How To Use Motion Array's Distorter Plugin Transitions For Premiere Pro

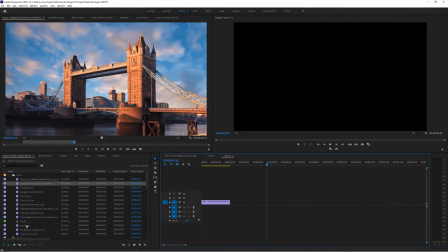[4:09]
So why don't we start by placing both our clips down and we'll place one on top of the other.
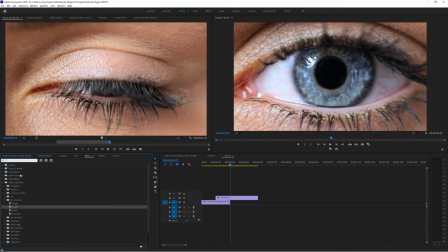[4:14]
Placing our eye clip over top of our scenery clip. Now, we can add the bulger transition and set the parameters to the following.
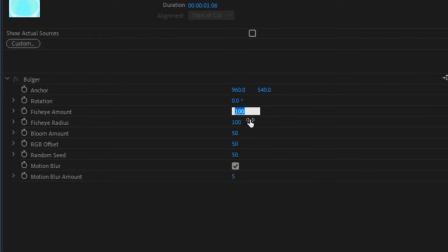[4:23]
Rotation 0, so there's no spin, fisheye amount to something less dramatic, like 20, and make sure that motion blur is turned on and set all the way up.
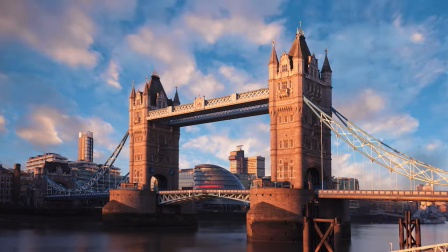[4:32]
Now we can see that our transition takes place as the eye is becoming visible, making it look as if the eye was the one viewing the scene the whole time.
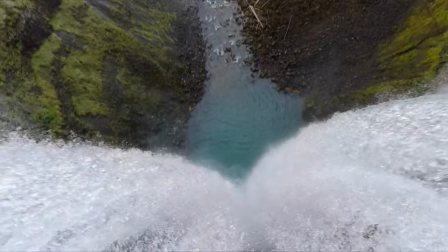[4:40]
But that's a pretty particular use case, what about something that you'd use a little bit more often.
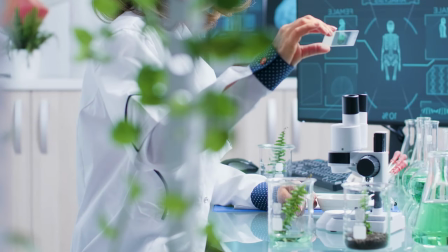[4:45]
Like a whip pan. Something that's used in a ridiculous number of different scenarios and is usually planned out with a camera movement ahead of time.
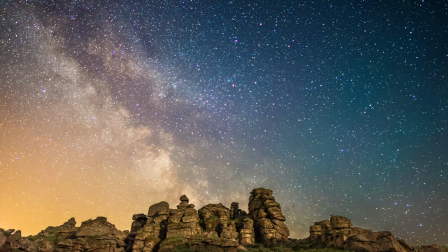[4:53]
Well, you can actually fake a whip pan with this effect using the roller transition.
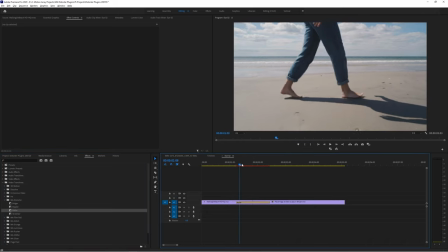[4:57]
So, once we drop it in between the two clips we want to whip between, we can change up some parameters to make it look even more like a whip pan.
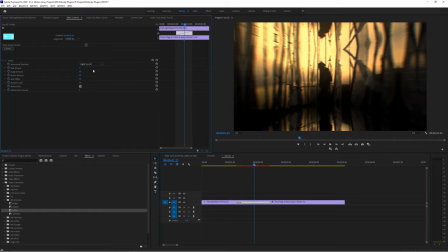[5:03]
Set the movement to whatever direction you want to actually whip from, and then go to. Set the roll amount to 1.
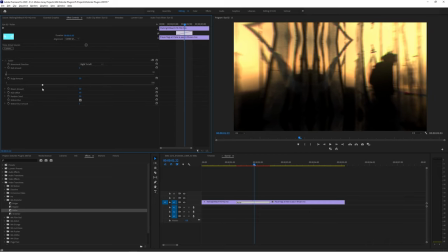[5:10]
The bulge amount to something a lot lower, like 15 to 20. You could also set it to zero if you just want a 2D horizontal whip from one to the other,
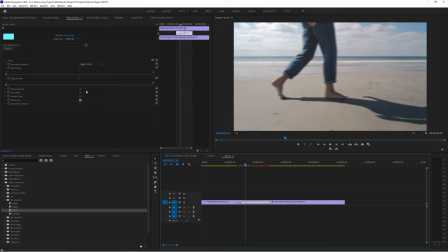[5:17]
but setting the bulge to something a little higher than zero will help it to look like the camera has a bit of swing or an arc to it,
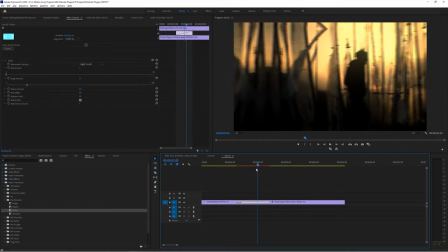[5:23]
like the camera is actually whipping on a tripod head and not just moving in 3D space from left to right.
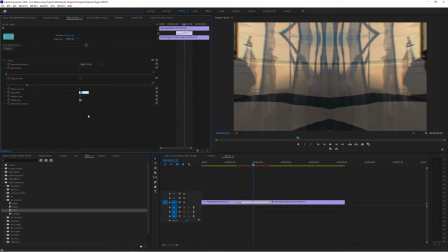[5:28]
Set bloom to zero, set RGB offset to zero, and turn on motion blur and set it as high as you can.
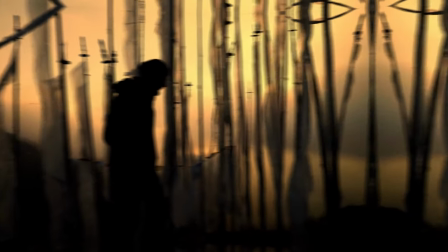[5:35]
And voila, you've got a fake whip pan. But here's our last little tip. If you didn't want to do all of that work again, setting it up for each individual whip pan transition,
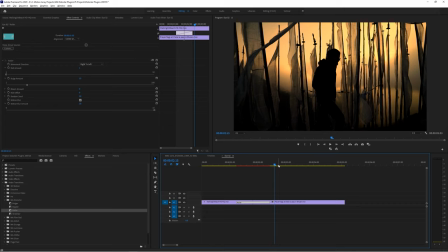[5:44]
again and again for each time you use it, you can actually save all of your work with our plugins as a new preset.
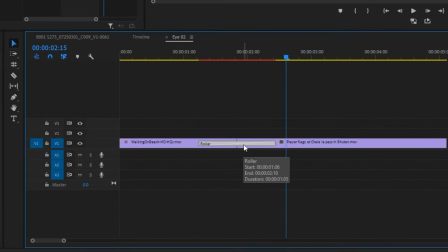[5:51]
Just highlight the transition you just edited, and then go up to Effect Controls.
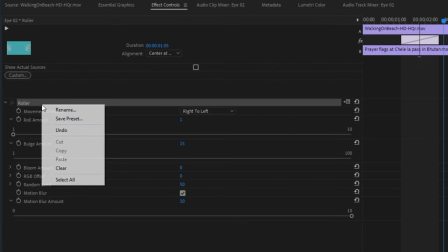[5:56]
Now, right-click here on the name of the transition, and select Save Preset.
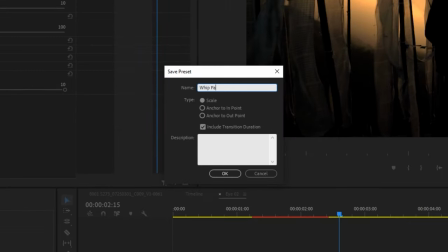[6:01]
Here you can name it so that it's really easy to recognize, and I like to keep mine preserved to scale.
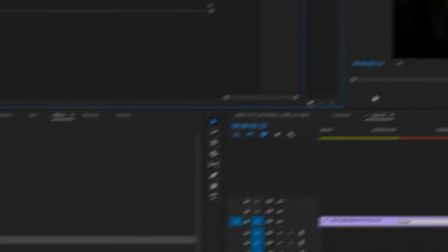[6:06]
and you can find your preset now by going to your effects panel and looking inside of
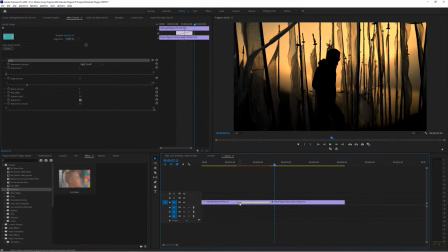[6:11]
the presets folder and now when you drag and drop this new version in you get all of that work you just did now just set the direction and you're good to go but we've only used this on footage so far we
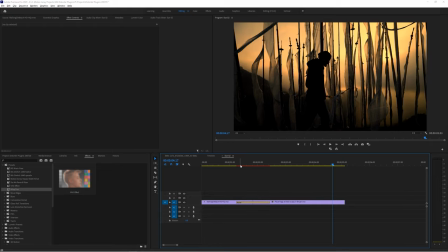[6:23]
can actually use these transitions on titles as well to make them look really cool here's my favorite way to use them i like to make a piece of
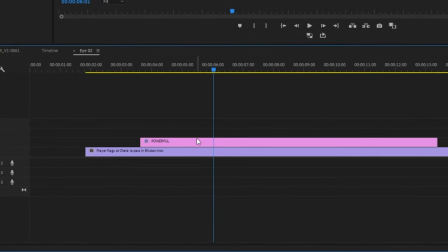[6:31]
text that really stands out and then i'll make three to 4 exact duplicates of it by holding alt and dragging to duplicate it.
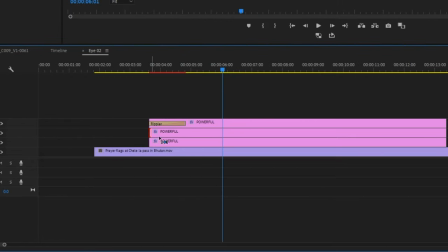[6:38]
Then add the rippler effect to each one and make sure each version is a little longer or shorter, so they all take place at slightly different times.
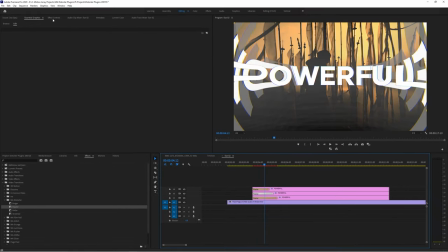[6:47]
Once that's all set, highlight each one and change up the anchor amount to give a new direction and feel to the distortion.
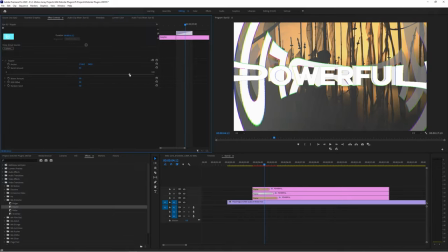[6:53]
And feel free to play around with the barrel amount to impact the bowing effect. Once you get that done for each of these, you should have something that looks like this.
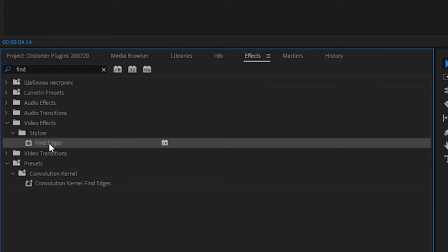[7:01]
But you can take this up a bit by adding some effects, like for example we can add a find edges effect and set it to inverse so that we only get the outline of our text.
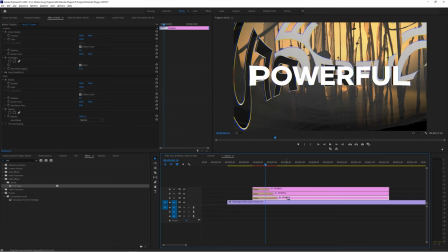[7:10]
Doing this for all except for one of your text layers makes it look like there's one true piece of text and then other pieces that are ghosting around it.
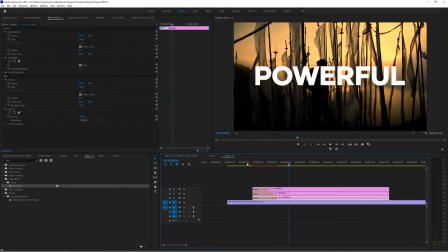[7:19]
Now nest each of these layers.
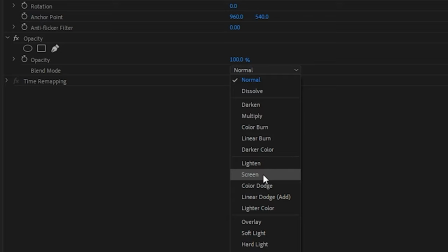[7:23]
And set each of them to screen in effect controls under opacity.
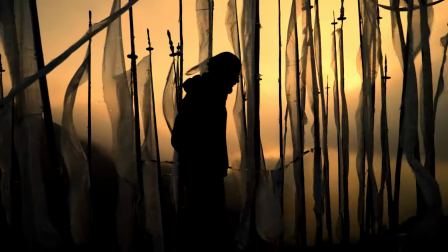[7:30]
And our text has multiple iterations of the transition, but some of them are just outlines with the middle showing through.
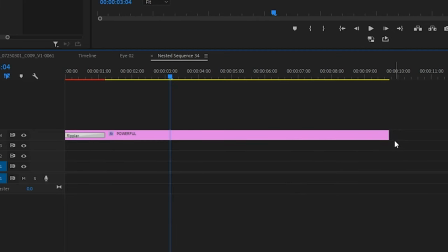[7:36]
And now finally you can add the same transition to each for a perfect synchronized transition out, or stagger them for extra impact.
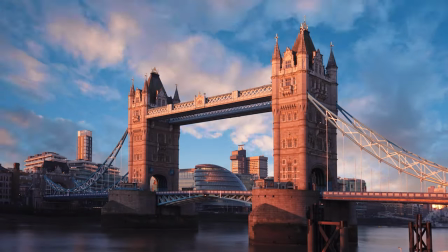[7:43]
Guys, we hope you really enjoy using our new Distorter transition set.
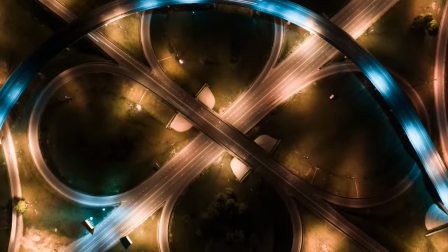[7:47]
Like I mentioned before, feel free to try these out for yourself, for free, and keep the shifter set as our gift to say thanks.
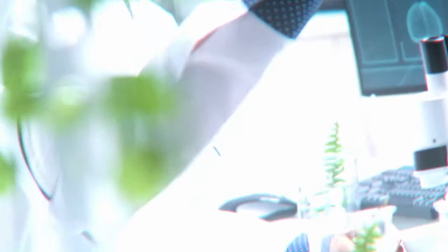[7:53]
But guys, that's it for me. Thank you so much for watching and I can't wait to see you in the next video